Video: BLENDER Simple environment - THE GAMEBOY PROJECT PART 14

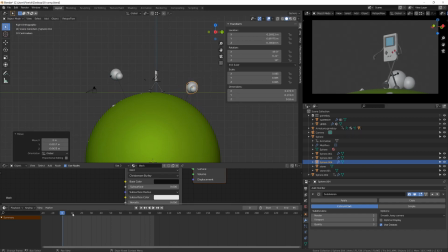(3:55)
From there I will repeat the process, duplicating the cloud, placing it elsewhere so that I get a better composition, a better randomness in the rotation, and I will apply the same technique to make sure it's looping.
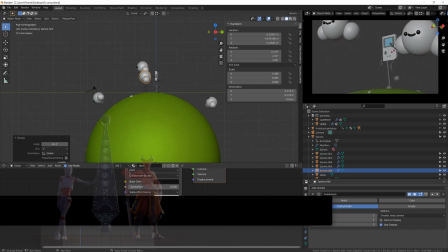(4:10)
I will also place a cloud so that it's in the foreground at the beginning of the animation.
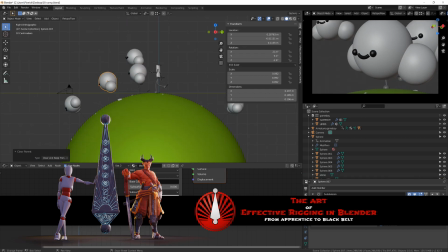(4:16)
I felt like it would be more interesting to do so,
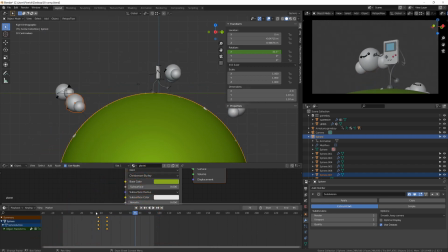(4:20)
and then we will add depth of field to our camera so that it looks better and it increases the sensation of depth.
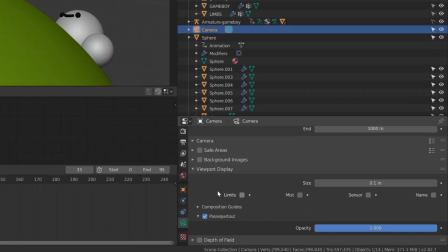(4:28)
To properly set up the depth of field, I will go into the camera option, and in the viewport display I will enable limits and sensor.
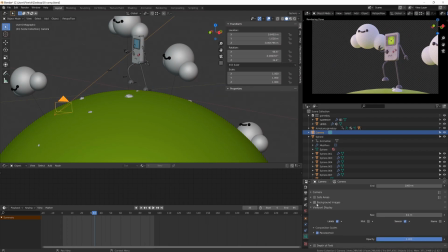(4:37)
This will display the depth range of the camera, so the distance it can see, and also its focal point. Because in computer graphics you can't allow a camera to see to an infinite distance.
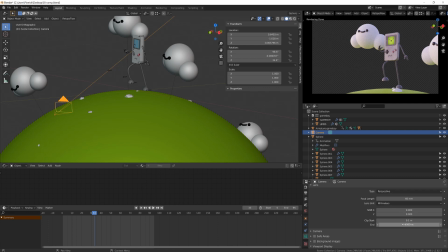(4:51)
That will need the computer to calculate infinity, and it can't do this. That will be calculating forever. Knowing this, we can reduce the clip end of our camera.
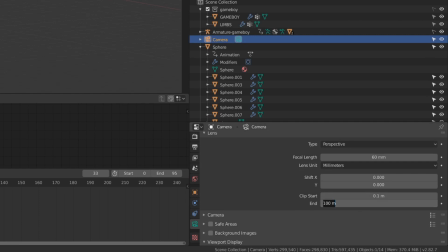(5:02)
It's currently looking at 1 kilometer, while 10 meter will be way enough.
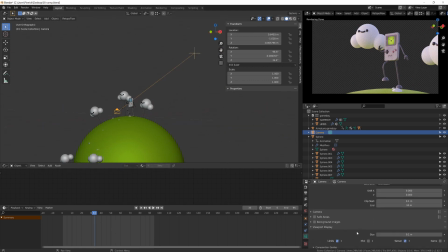(5:07)
This way, you kinda reduce the amount of depth the camera has to calculate or has to see and render.
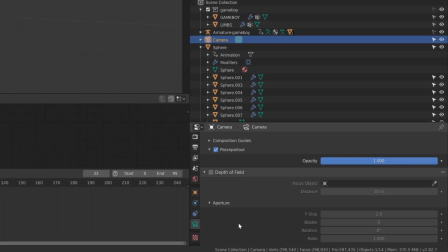(5:15)
Now, still in the camera option, we can activate the depth of field. So by default, the f-stop value is set to 2.8, which is kind of a realistic value.
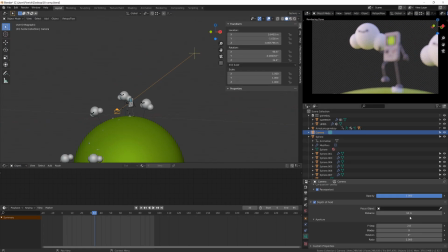(5:26)
The higher the value, the less blurry will be the picture. From there, we need to set our focal point to the right distance. So I will decrease the distance here until it's kind of in front of our character.
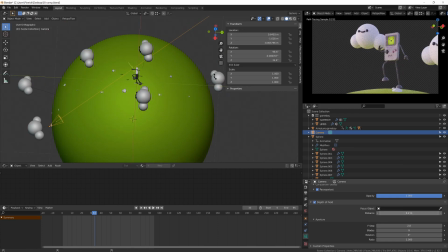(5:41)
If you watch the render view on the top right corner at the same time, you will see that our character is now less blurry because it's in focus. From there, I will start working a bit on the compositing of my scene.
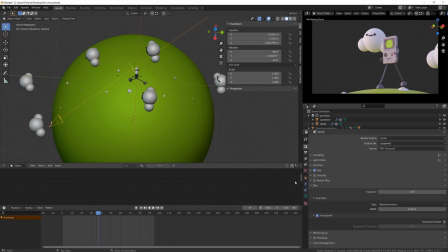(5:54)
What I want to do is to create a plane in the background, and I will give it some nice color based on its position.
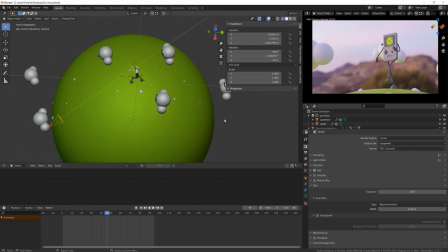(6:02)
The idea is to more or less match the colors of our HDRI image we are using to light the scene.
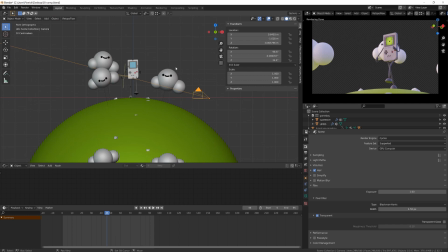(6:10)
This way our background will blend properly with our scene.
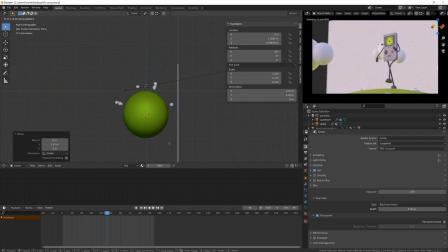(6:16)
So I will create a new plane, scale it and put it in the background so that it's perfectly framed into the picture.
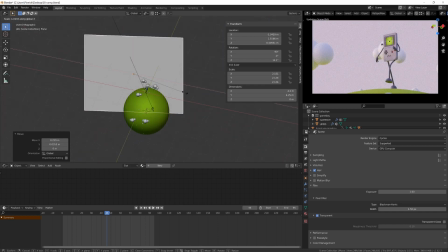(6:24)
So I'm positioning it based on the camera position.
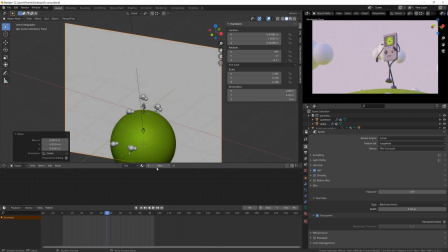(6:29)
As you may know, as soon as you add a simple plane into your scene, it will be automatically unwrapped.
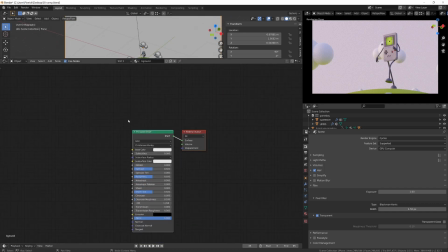(6:36)
So I will add to it a new material, and the idea is to create a gradient using its UV coordinates.
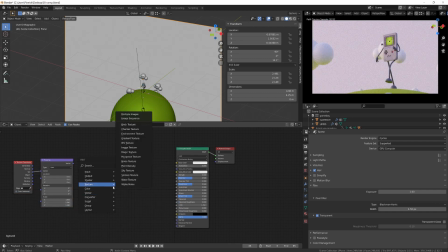(6:45)
So I will select the principal BSDF, press Ctrl T to automatically generate UV coordinates, and I will replace the image texture with a gradient texture node.
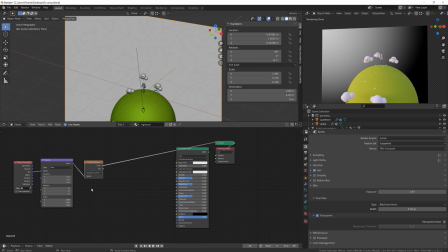(6:58)
I will slightly offset the gradient on the y-axis negatively by
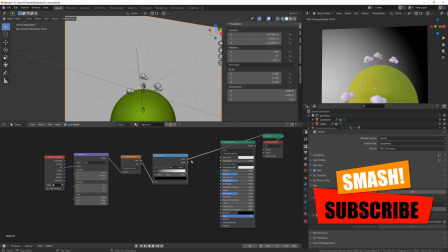(7:04)
-0.60 so that it's in the bottom left corner, and then I will add a color ramp and I will give it a base color
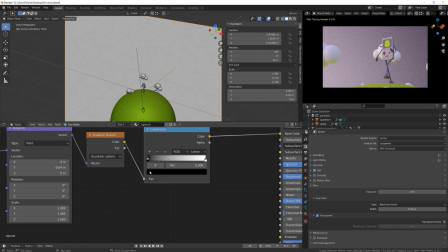(7:13)
with a light blue that will go into a light orangey color. Then I wish to give a little more depth to my picture, so I will kinda model simple mountains as if it was a little theater environment.
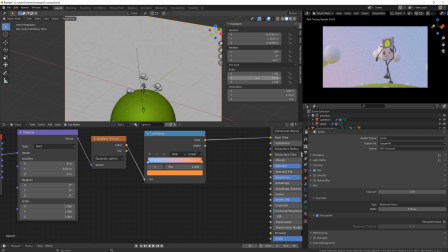(7:31)
I will simply duplicate this background plane,
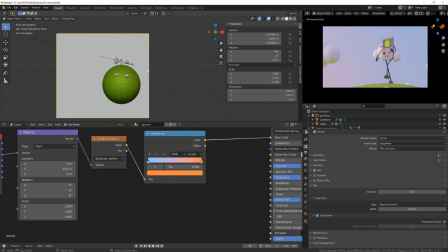(7:35)
then I will go into edit mode and I will use the tool knife by pressing K. From there,
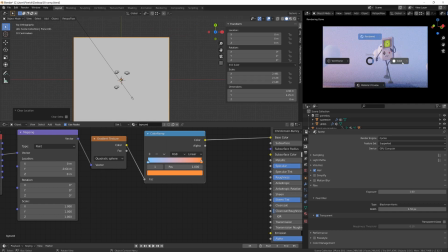(7:43)
you can draw cuts into this kind of cardboard plane
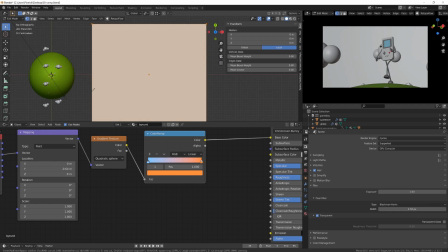(7:48)
that will allow us to shape nice and pointy mountains. Each time you click, Blender will add a red dot that will correspond to a new vertex and you will apply it.
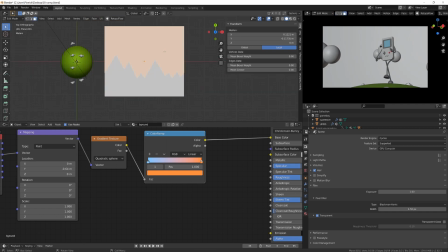(8:01)
We don't care that our mountains are n-gone.